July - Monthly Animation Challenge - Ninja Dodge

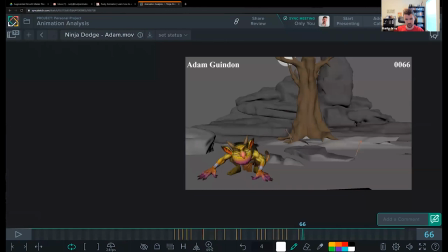[24:46]
So you go kind of, this is your overshoot, and then you settle back here. Right. your quai, those hip arcs that we talked about, where you come in for the landing,
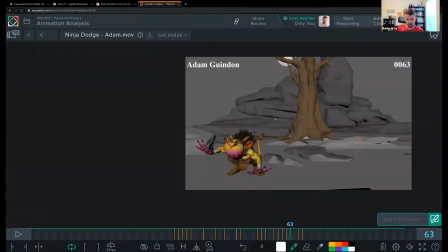[25:06]
your path, maybe path of action is maybe like you come in for the landing, you come screen right, and then back and down. You can do that. Or you come up and then just drop there.
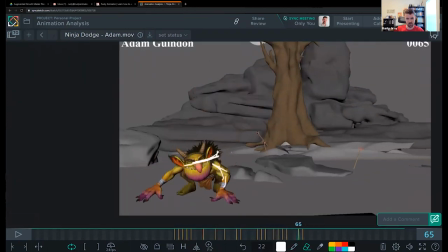[25:21]
Something along those lines. That will really help with this. And then here, again, you got that linear move straight up.
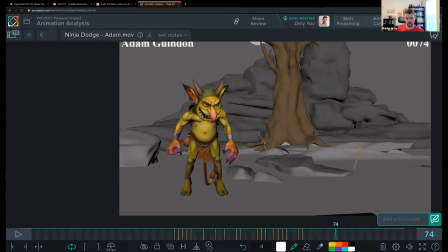[25:38]
I would have this angled, you know, it's coming towards the camera. So you're angling that body towards the camera.
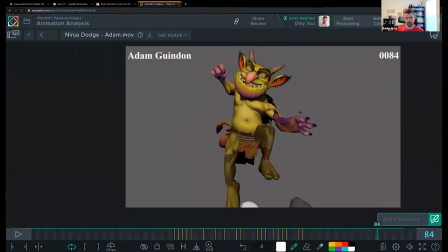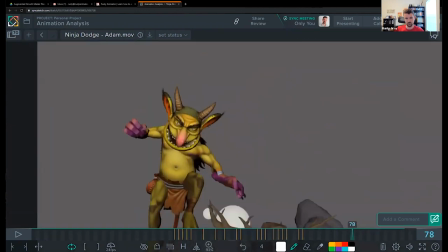[25:55]
It doesn't feel like his eyes.
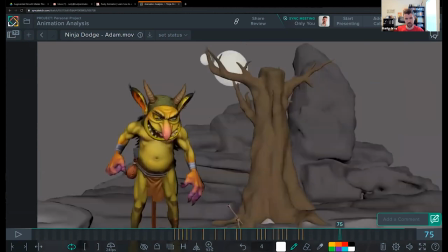[26:01]
You could blink him here, where his eyes are closed for a bit, and then they open, and you can have them looking right at camera all through here.
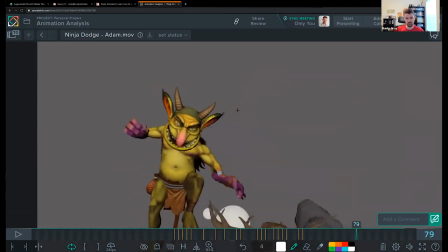[26:09]
And I would keep adjusting those eyes every frame to make sure they're looking at the same spot in camera. Where he's looking at here, it looks like he's looking at the ground for no reason. And then here, he's suddenly looking at us.
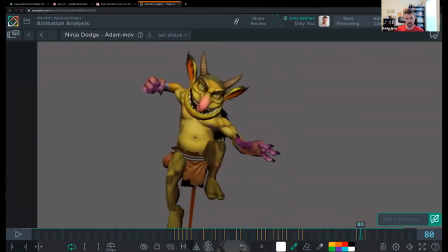[26:28]
And then here, as he's continuing to go up, you would expect those eyes to drop a little bit as far as where they're looking, because it feels like he's looking higher up now.
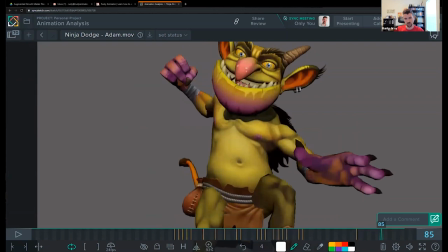[26:41]
This is pretty good. You know, you can bring them down a little bit as he's dropping to kind of keep it straight on.
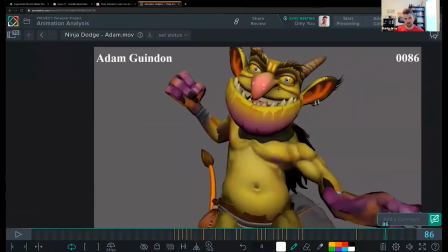[26:49]
And then here, you know, you'd have to bring them up again.
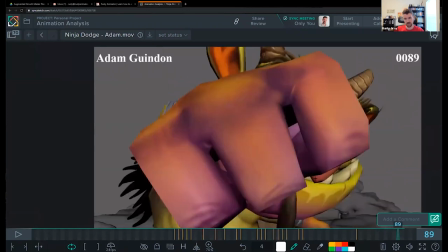[26:54]
And here I would keep the head turned back. So he's continuing to look at us, or at the very least, try to keep the eyes focused on the same spot so he can see where he's hitting, so he feels locked from where he's hitting.
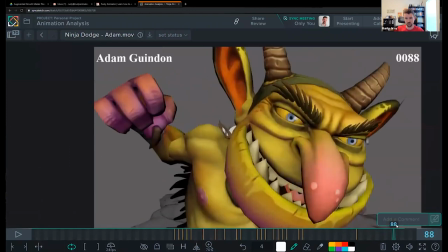[27:11]
Okay.
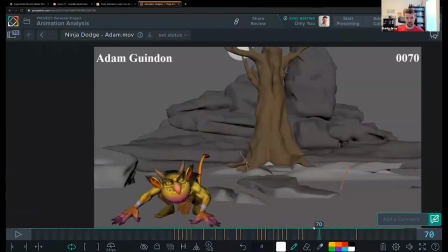[27:15]
And all through this, again, we don't want that rotation to be dead.
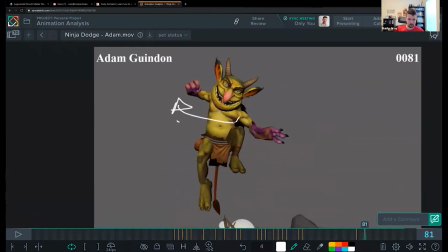[27:23]
So you want that chest to be rotating back, and as it's doing that rotate, you know, you don't want that spacing to be even. You want to go fast through the middle, get to this extreme and hold back here, because he's winding up for that punch.
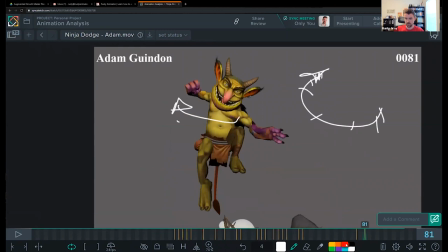[27:40]
It's a squash, right? And that may be the chest, and then this can happen on frame, you know, 81 is when it starts, and then the arm will do the same thing, but it'll be a bit delayed.
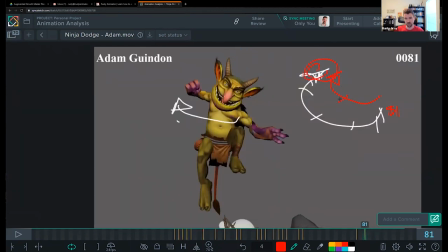[27:55]
You want that arm to still be going when the chest is here. You want that arm to be, you know, going, whipping back fast and trying to get to that spot,
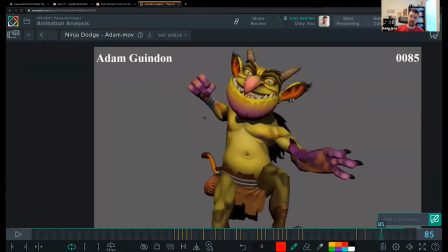[28:03]
because the chest pulls it, and that makes it feel a lot more powerful through here.
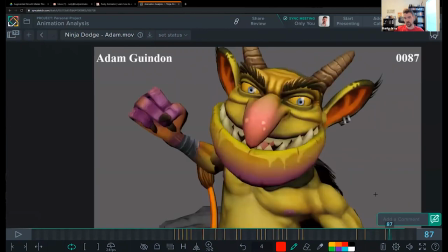[28:09]
And you can let the chest start to go even earlier than the arm.
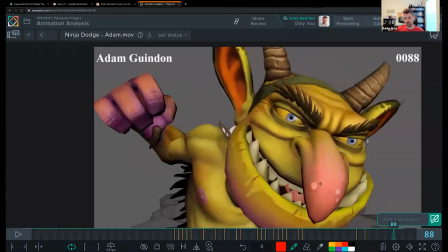[28:16]
You have the chest going here, which is great.
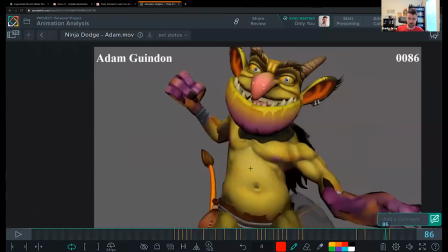[28:18]
I would just maybe twist it a frame earlier to start that movement, because it feels like in one frame it just jumps, and then
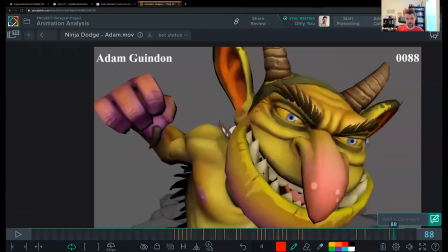[28:29]
hell, if it freezes here, it might freeze there.
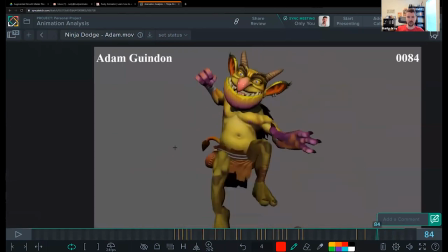[28:34]
And I don't really feel like that arm is coming forward either spatially. I don't really feel that going back and holding in camera space.
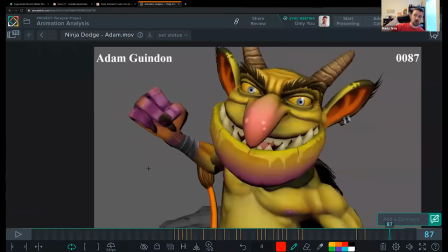[28:43]
And then I don't really feel it start to come forward and get into this.
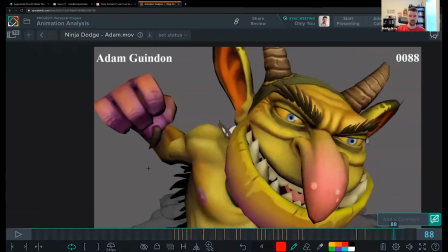[28:49]
It just feels like it's all of a sudden just this one frame jump.
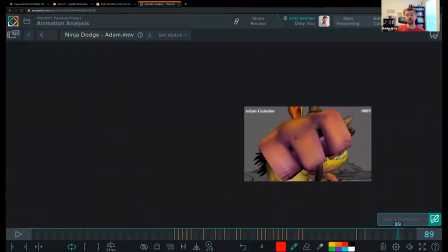[28:53]
So we're missing that ease in and ease out there with the camera space.
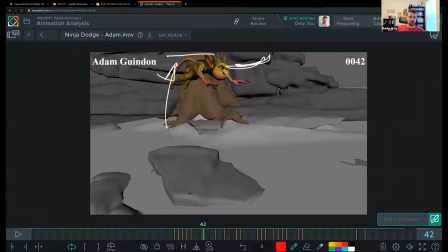[29:03]
High level note, just the overall movement of everything.
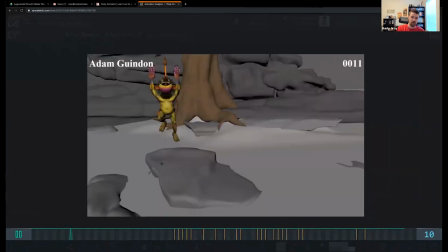[29:09]
He feels like he spends a lot of time in the beginning and at this jump here.
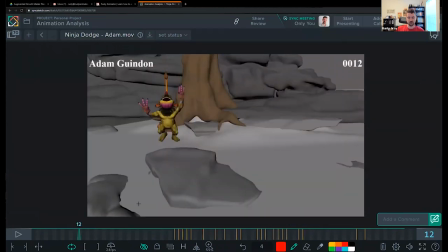[29:16]
Both of these moments, he feels like he spends a lot of time there. If he's getting shot at by arrows, I might have him land quick, jump, and try to make that a little bit more exciting, where it's like, huah, huah, you know, like he doesn't take a long time to think about where he's going.
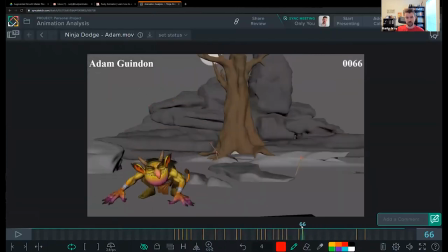[29:31]
And same deal here, I might even take less time, because I presume that someone's going to keep shooting arrows at him.
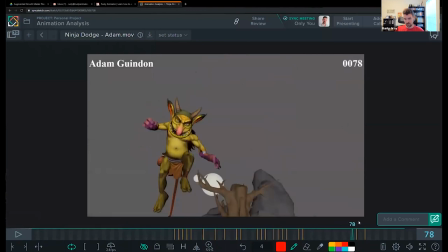[29:39]
So maybe we don't need a lot of time for him to really read where he's got to go. He's just trying to get from point A to point B and get to punch this guy, whoever he is.
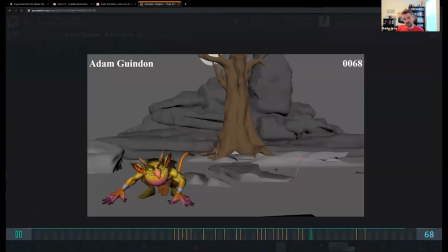[29:53]
So think about the rhythm as a high level note to your actions.
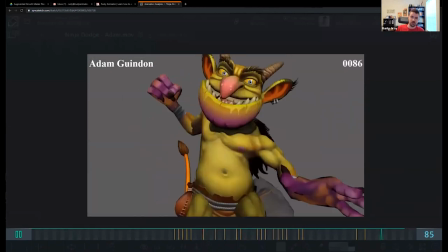[29:57]
That would make it feel a lot more interesting as well.
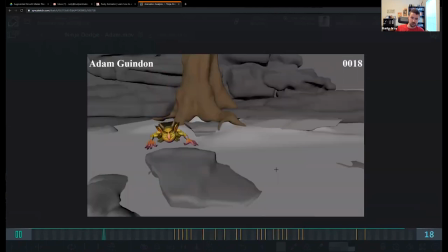[30:02]
So giving some moments a little bit more time than others. These both feel like they have about the same amount of time that that you spend here. So I would really think about breaking that up. So, you know, like listening to a song is like boom, boom, boom, boom, boom, boom.
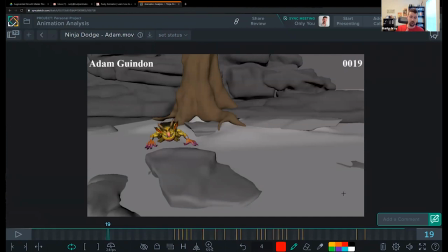[30:20]
It sounds a lot more interesting than bum, bum, bum, bum, bum, bum, bum, which is what you've kind of created here by having the timing for these two moments be the same. Hope that makes sense. Let me know what you think of all of this. I hope it's really helpful and insightful of how far you can go.
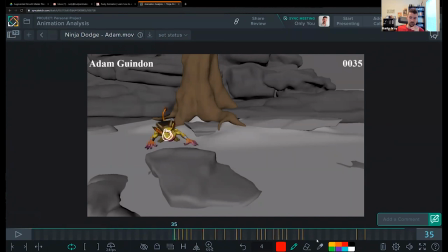[30:39]
There's a lot here in body mechanics, obviously, that can make you a better animator and make you a hireable animator. Don't be overwhelmed by it. Take it a piece at a time. I would avoid the camera moves
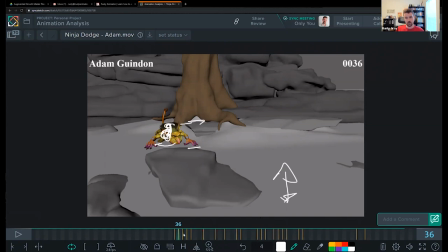[30:56]
for now and just focus on, you know, something like a landing and a settle. Try to keep it simple. And figure out all those pieces before you try to tackle something that has, you know, all this going on, because this is quite complex.
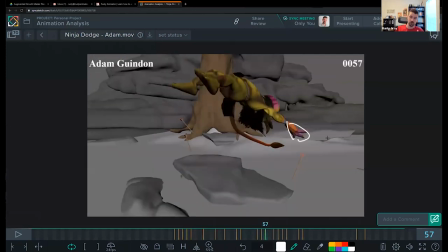[31:12]
So it's been a big jump for you, a good challenge for you. I think you've learned a lot from it.
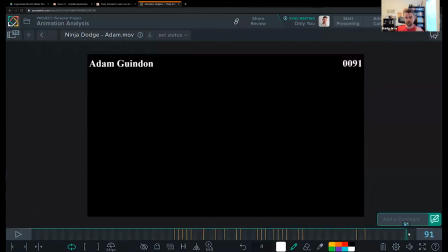[31:17]
I hope you had fun. My final note, I almost forgot, the camera.
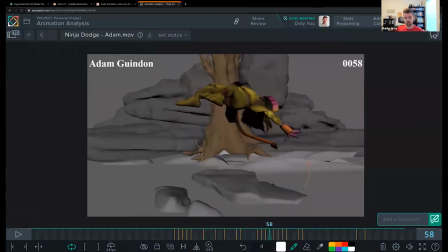[31:22]
The camera could also use more ease in and ease out. I think it's just a bit harsh. So if I turn off the drawings there, here, as the camera comes back, see how it doesn't have any settle either?
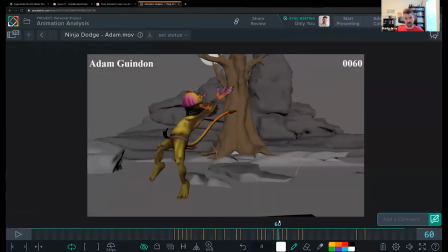[31:35]
It kind of quickly gets there, too fast for me. And it's a bit jarring where, you know, if we're looking at the moon, you see the moon comes up here, and then it's like down again, and then you've stopped.
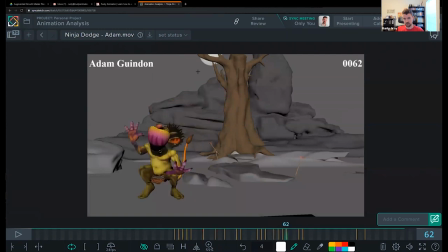[31:52]
There's no ease in to this camera movement.
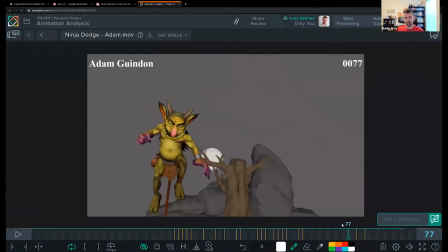[31:57]
Feels very harsh, almost like it's in stepped. And I would let the camera lead more.
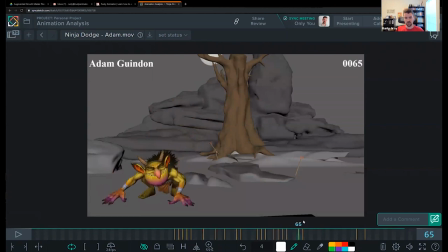[32:04]
So even in these moments where he's going to go and squash, you can anticipate the camera move where he's, you know, if he's going to squash down to jump, like we talked about that path of action, you know,
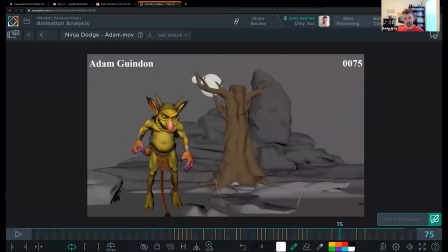[32:22]
you can have the camera go down just a little bit to anticipate that it's going to move. And then you can have him lead it more,
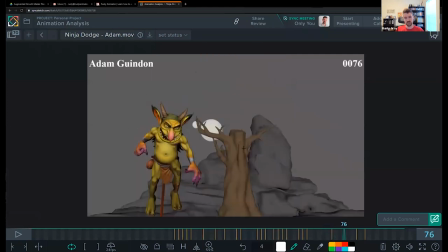[32:29]
so that the camera doesn't get so ahead of him like in here.
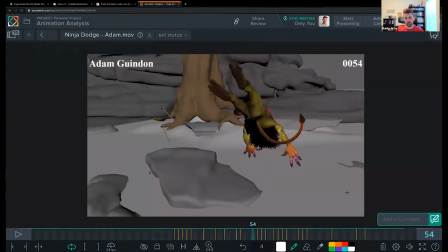[32:35]
And in this scenario, you can have it kind of come to the right a little bit. And then through here, you're doing a good job leading it. I would just make sure, see, you got a massive pullback there in translate.
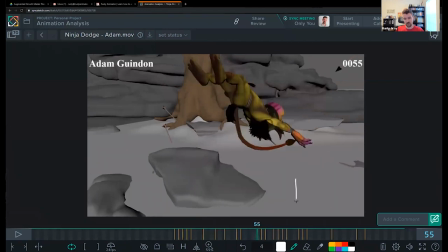[32:51]
Just make sure that as your camera starts to move left, you're also pulling back a little bit so you can ease into this move a little bit more, okay?